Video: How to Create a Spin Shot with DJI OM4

What is up guys and welcome back to another awesome tutorial.
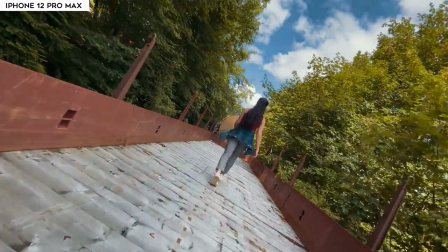(0:03)
Today I'm gonna show you how to create the spin shot with the DJI OM4 using the iPhone 12 Pro Max. As you might know, the DJI OM4 is capable of rotating the camera 270 degrees.
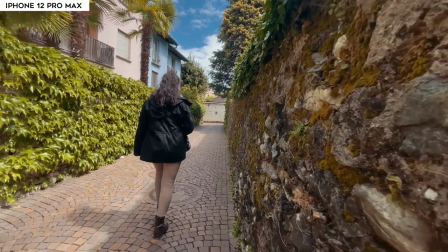(0:17)
Now the spin shot is a great way to give your video a twisting feel to it. And you might know it from the movie Inception where they create this barrel roll where everything is twisting around and it just looks super awesome.
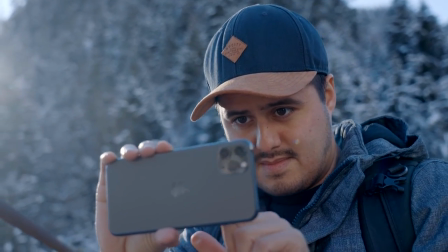(0:32)
Now you could also do this handheld, but it's much easier using a gimbal to create that shot.
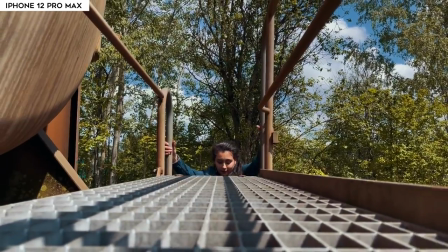(0:39)
So for today's video, I have my girlfriend with me. She's gonna be acting as the model of today's video. And I'm gonna show you behind the scenes of how I use the spin shot with the DJI OM4 so that you can use these techniques to your own advantage.
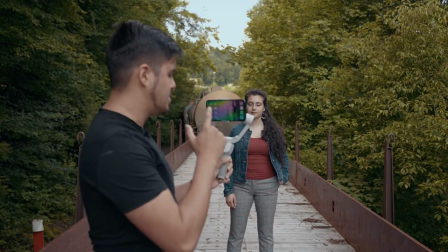(0:55)
So the first thing you wanna do is In order to use the spin shot on the DJI OM4,
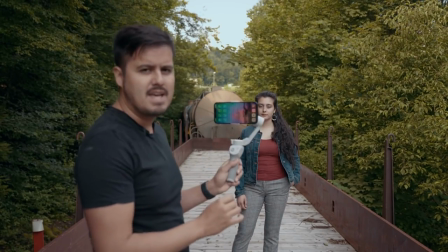(1:01)
you will have to go into the DJI MIMO app and change the follow mode to spin shot.
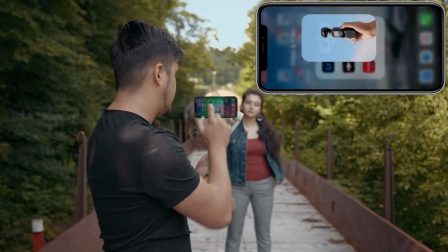(1:07)
So let's do that right now. I'm gonna open up the DJI MIMO app and I'm gonna connect it to the gimbal.
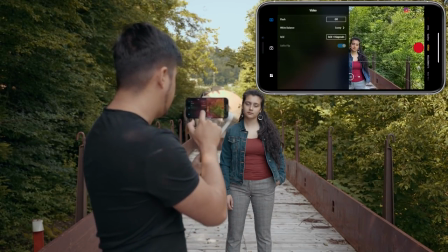(1:16)
And then I'm gonna head over to the three dots at the bottom left and then go to camera. and in the follow mode section,
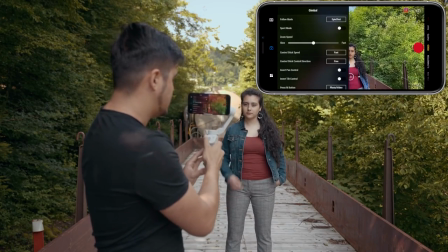(1:24)
I can choose spin shot. And by adjusting the joystick to the right or to the left, it creates that spin shot.
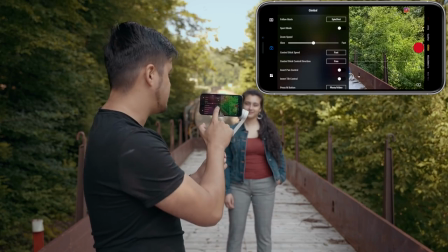(1:34)
So another thing you wanna do is change the control stick speed from fast to slow.
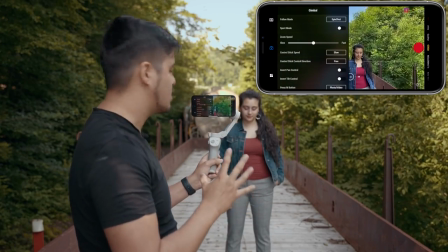(1:41)
This way the spin will look more smoother when you create this effect.
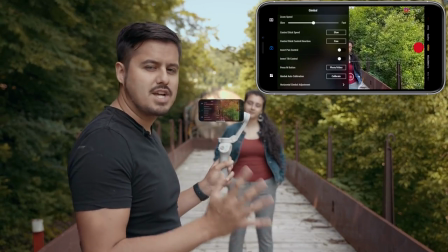(1:45)
Now there is a easier way to change modes faster.
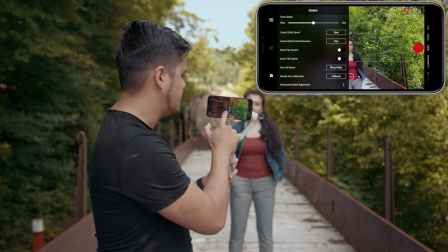(1:48)
When you head to the press M button, instead of selecting photo video, just select quick menu.
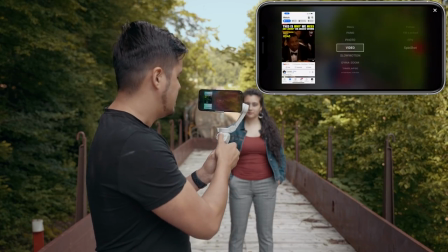(1:55)
And this way, when pressing the M button, I can quickly switch those modes.
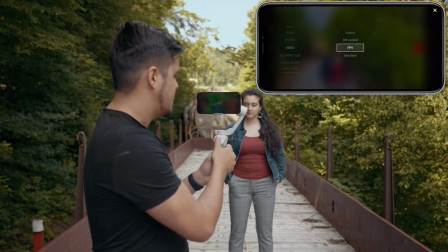(2:03)
So now I'm gonna select the spin shot.
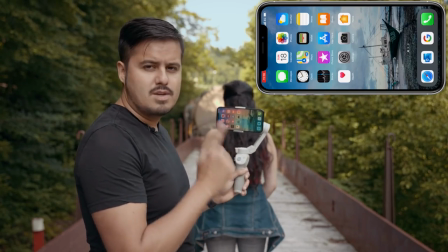(2:06)
So now that I've set up the gimbal to rotate, I'm gonna use the native camera app to shoot this video.
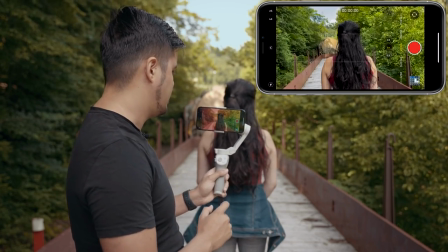(2:14)
So I'm gonna open it up.
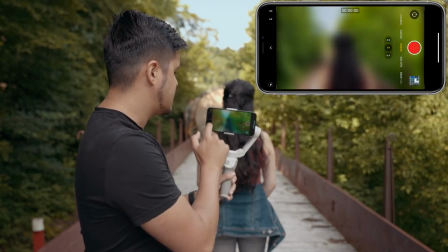(2:15)
And first of all, I'm gonna change the frame rates to 60 frames per second. and this way I can slow the footage down if I need to.
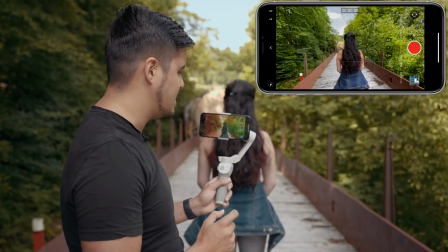(2:24)
And I'm also gonna use the ultra wide angle lens because this is gonna be more apparent
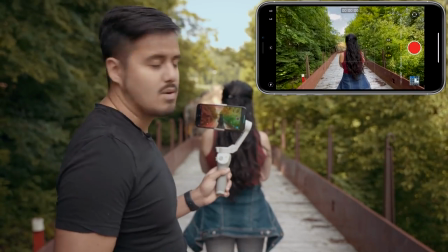(2:31)
than using the wide or telephoto lens.
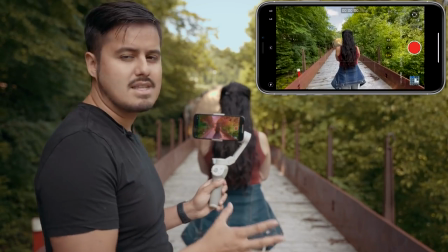(2:35)
So I find that the spin shot is more effective using the ultra wide angle lens instead of the wide or telephoto lens.
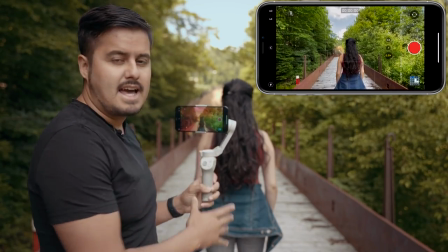(2:44)
So I'm gonna have Sina walk towards the end and I'm gonna follow her with my gimbal and
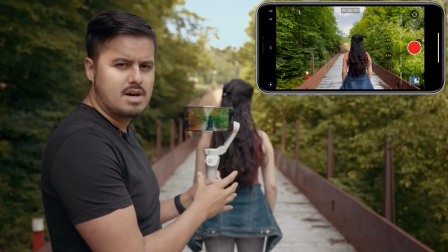(2:49)
adjust the joystick so that the camera rotates and the first thing I'm gonna do is
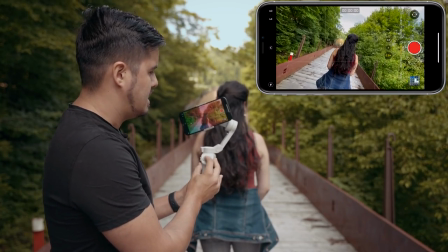(2:55)
actually position the camera at an angle so that I can
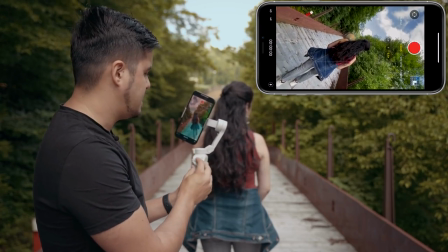(3:00)
rotate the full 270 degree like so and it's important
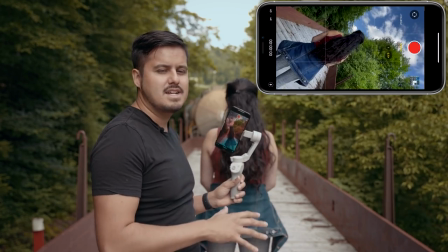(3:06)
to walk heel to toe like a ninja so that you won't have any shaky footage in the end even though
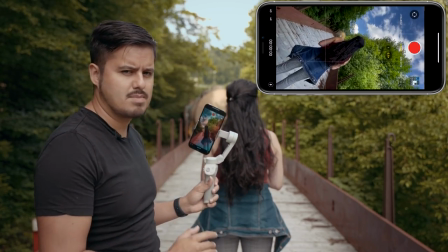(3:13)
we're using a gimbal I still want the smoothest shot possible so walking heel to toe is a great tip.
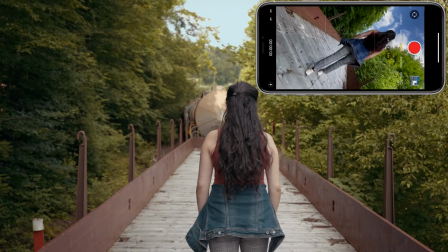(3:21)
Okay. So we're going to start from here. I'm going to center her and then we're going to start. I'm going to start recording. Three, two, one, go.
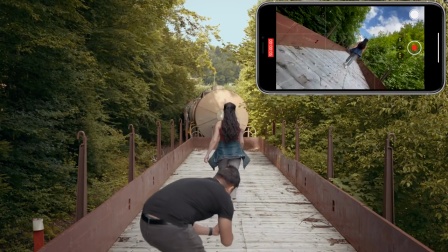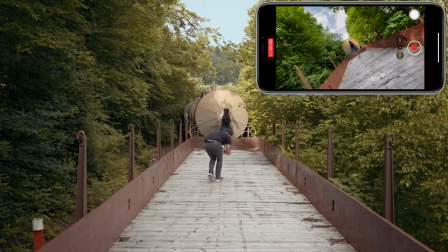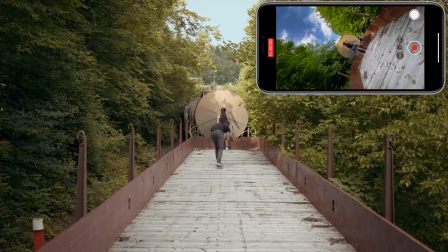(3:46)
Nice.